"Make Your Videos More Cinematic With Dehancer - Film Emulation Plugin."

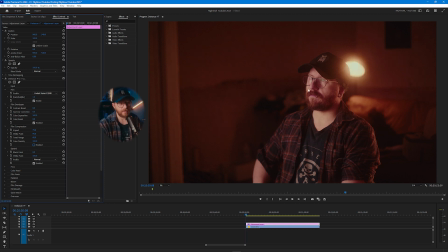(8:11)
Because obviously if I turn it off right now, you can see that the highlights and stuff in my face are kind of a little hotter, and then this light behind me is obviously kind of blown out and stuff. But if I enable it a bit, and obviously the settings have changed a little bit, it makes them drop down a little bit more so they don't seem as harsh.
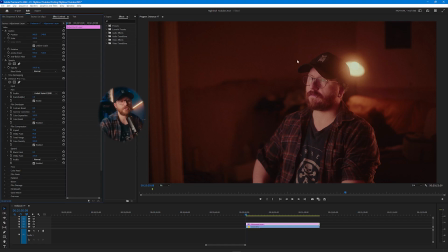(8:27)
And finally, we've got the expand options, which basically just changes the contrast of this image, because you can change the black and white point, and obviously bringing the white point down makes the image brighter,
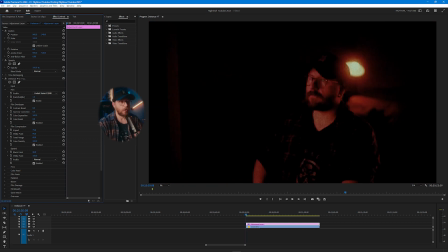(8:36)
and then you can actually bring the black point up, and then that's going to make it more contrasty and stuff. But normally I don't change this setting, but obviously you can change it and play around with it and get a style that you like for the footage that you're shooting.
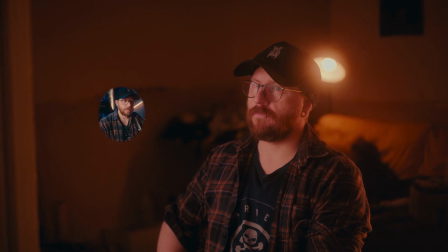(8:49)
Now that we've finished editing this image and we've got it looking the way that we want it to, the next part was the fun part. We get to stylize it and make it look and feel more like film. So obviously we're back at print, but now we're going to be on the other side of it, starting with color head.
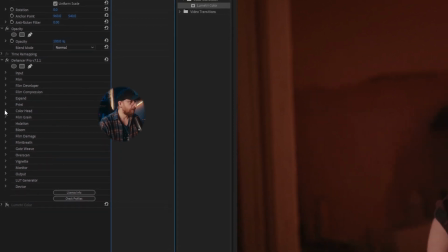(9:03)
Color head basically does what it says in the tin here.
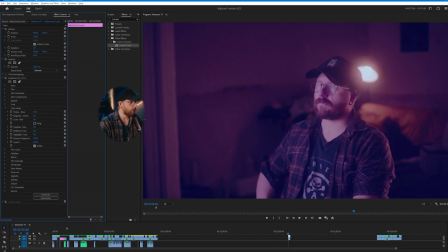(9:06)
It's changing the colors of your image, so you can add more yellow, more blue into it, more green, magenta, red, whatever like that.
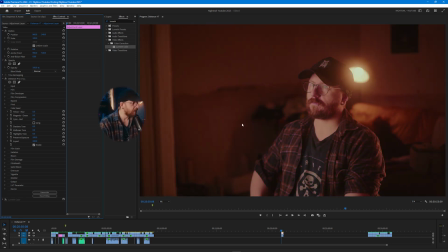(9:13)
Just play around with it, add some vibes, change the color of it any way you want it to. But obviously we're now back at film grain. The film grain section of Dehancer is possibly my favorite section of this like stylizing bit, because we get to add in this like natural noise and grain and movement all over our image.
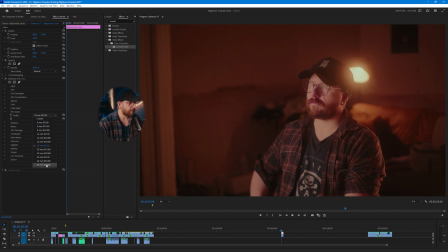(9:31)
And obviously you can customize this and have it like very subtle with the 65 mil kind of grain, and you can barely even see any of it.
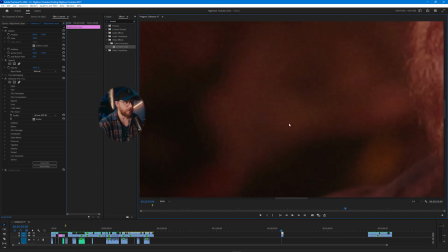(9:38)
Even if you like zoom in 800%, there's not that much grain. But obviously you can make it really heavy, really stylized by going down to like 8 mil grain, and it'll soften up your image and make it look like it's on a physical like thing. It's almost like you can reach out and touch this and it just looks so good. Something I really like about this actual grain in Dehancer though is the fact that it's not just like an effect that's put on top of your image. Obviously it's an effect, but the way that it's made is with like an algorithm. So it actually scans and like looks at your image and then builds the grain off of that. It's not just overlaid on top as like a generic noise. So it actually is part of the footage that you've shot, and it's going to be customized specifically for the images that are in your projects.
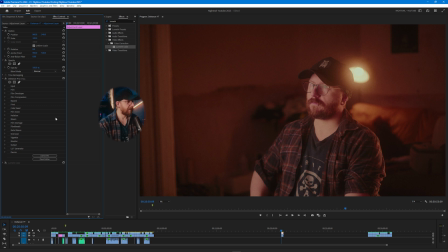(10:23)
Once you've finished setting up your film grain and stuff, the next things we're going to check out is something called halation and bloom, and I'm mentioning them both together basically because in real life you'll normally get those two things going hand in hand. So halation effectively is like a light leak, and it also causes like a color outline around high contrast areas in your image. So if you look at this image and then look at my lights behind me, you can probably see there's a slight red outline behind these,
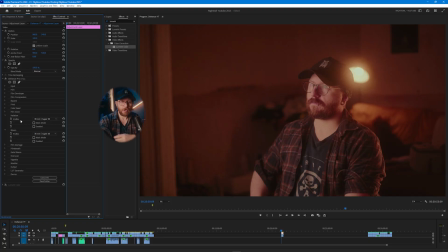(10:49)
not behind, but around these lights, and that's halation being caused. So if you turn halation on, obviously you can change the strength of it here. And then bloom effectively makes bright or highlights in your image bloom and leak out and spread around your image,
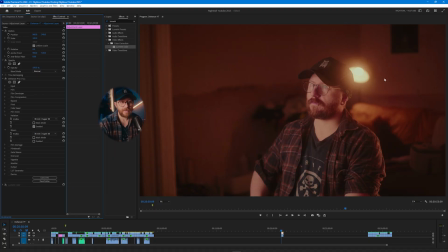(11:04)
which I don't know how much you're going to be able to see it here because I'm already using a diffusion filter, which basically does the same thing as this. But if I turn it on, you can see it slightly affect it, but obviously you can make it really strong and make it bloom the light even more.
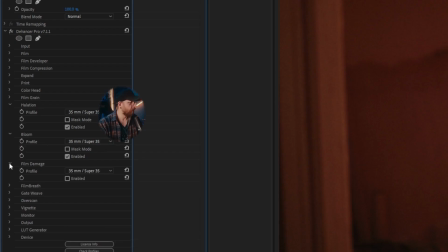(11:17)
Then we've obviously got film damage, and that's kind of just does exactly what it says in the tin. It's basically scratches and cuts and hers and things that damage the film,
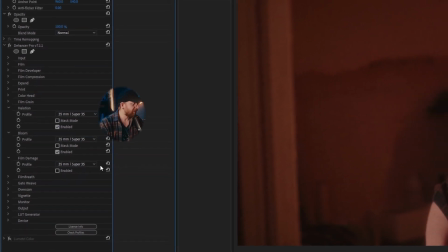(11:26)
where now the film will look used, and obviously you won't be able to see why it's not playing.
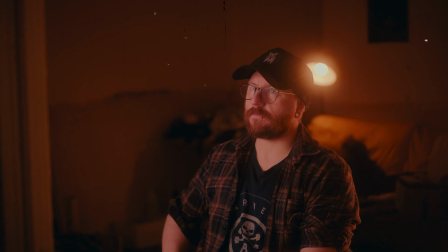(11:31)
So if I just put it into like 8mm like this and then play it briefly, you might be able to see these like scratches and stuff moving around the actual image,
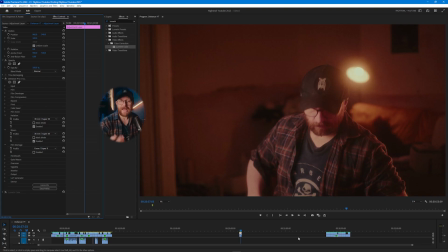(11:40)
which makes it look more organic and real and like actual tangible piece of film being played instead of it just being a
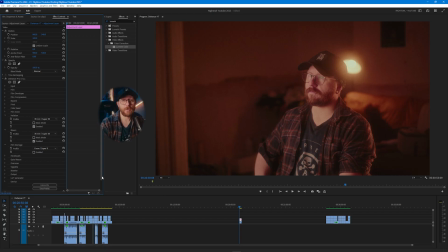(11:48)
digital image. Everything under film damage is stuff that I usually don't use in my kind of projects and stuff, but film breath and gate weave is kind of what causes that flickering that you get when you're actually projecting film back.
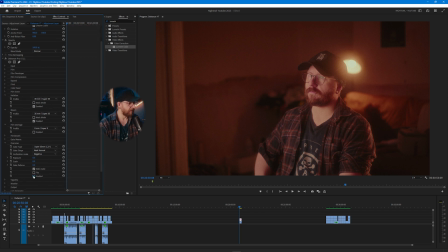(11:59)
And then overscan actually adds in the, let me just turn it on, you can kind of see it, where it adds in these like edges so it actually looks like a piece of film. Vignette is probably something that you've heard of before, but for those of you that don't know, it's effectively just adding shadows or like dark areas around the edges of your image.